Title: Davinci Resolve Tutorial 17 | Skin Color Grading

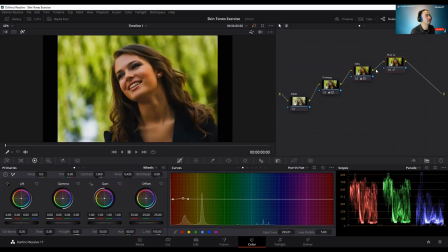I think that's quite good. You can already see a little bit the difference in the color of the skin. But we want to do the same thing in another section of the skin as well.
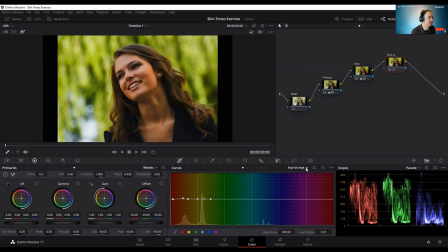Wrong. I want to make sure that the hue versus saturation, change that. Fire, choose that again, and I'm gonna play around. I want to give her a little bit more.
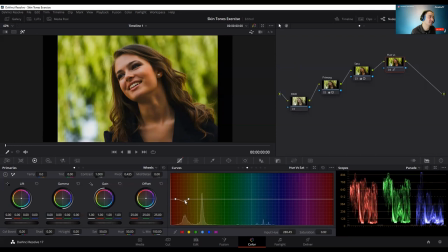That's too red. That is too red. Just, you can see immediately the result, just adjusting just a slight little bit more. Because you want to maintain the natural color of the skin.
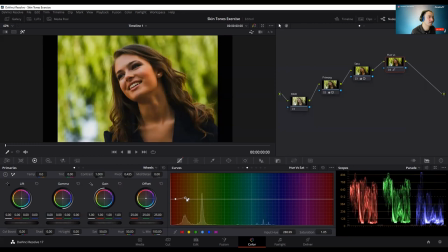And as you can see there, yeah, it's a little bit too red still. So it's oversaturated.
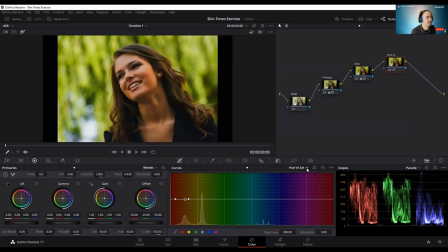That was quite good. And then the hue versus illumination. I choose that again. And let's just play around with the cross head.
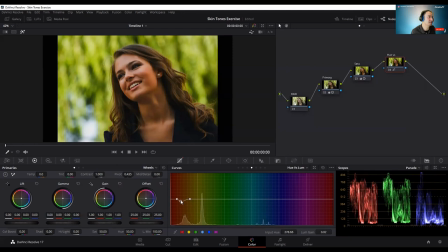Ah, there we are. As you can see here, this is the where we want her to look at. You can recognize it quite immediately at the moment when you're playing around with the views. and the cursor, and there you will immediately see the result on your image in this case.
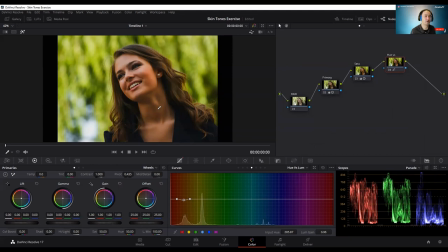And that will give you the idea of, okay, this is the way how I want to represent the person. So just for an example, if you want to have a scene that she has to look like she is a little bit ill in a movie,
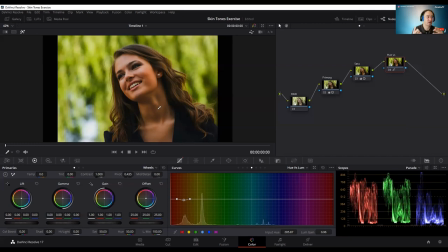or she is a little bit mad, you can add all those effects with coloring by just simply adjusting the curves here, the waves here, the bottom here. It's quite an unnaturally look, but you want to give her just the thing
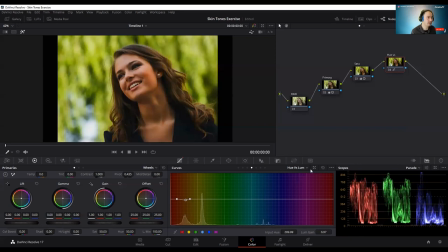that it's nice to see her. And you're gonna see the same thing with the saturation. Also just a little bit wider. So you have more space to play around with. As you can see there, it's a major difference already.
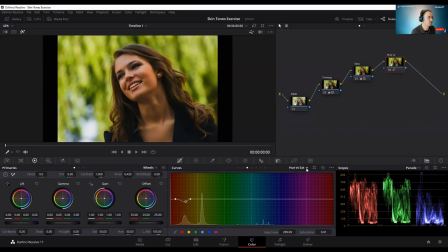And what we want to do is with saturation, hue versus saturation, we want to make sure that the background will help her a little bit more. As you can see here, it will select the green version of it. And as you know, here you can see the green, what's happening with it.
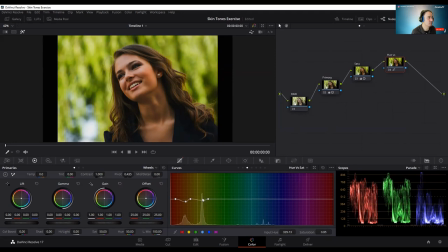But we just don't want to overdo it, because we want to keep the focus on her and not on her background. But the color green, that will help her to stand out more and just to stay in that effect.
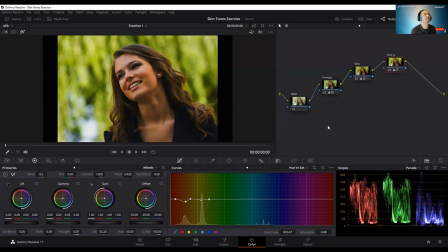Saturation also increase just a little bit more. Then compare it to each other. I don't see a major difference. Just a little bit more to the bottom. Yeah, you see a slight difference already.
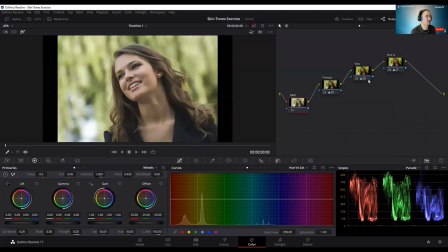And this will help you to determine, to make your person or subject in this case to stand out more
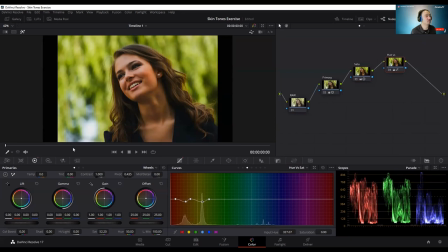by just playing around with the skin tones of her and just try things out, how it works. And maybe you can do also a little bit more with the hair. The hair here, so change that as well.
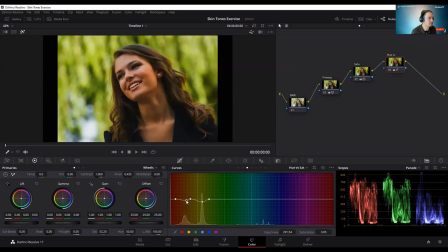Hair stands out a little bit more, not too much, because we don't want to look her to a person with too much makeup. Yeah. That's much better.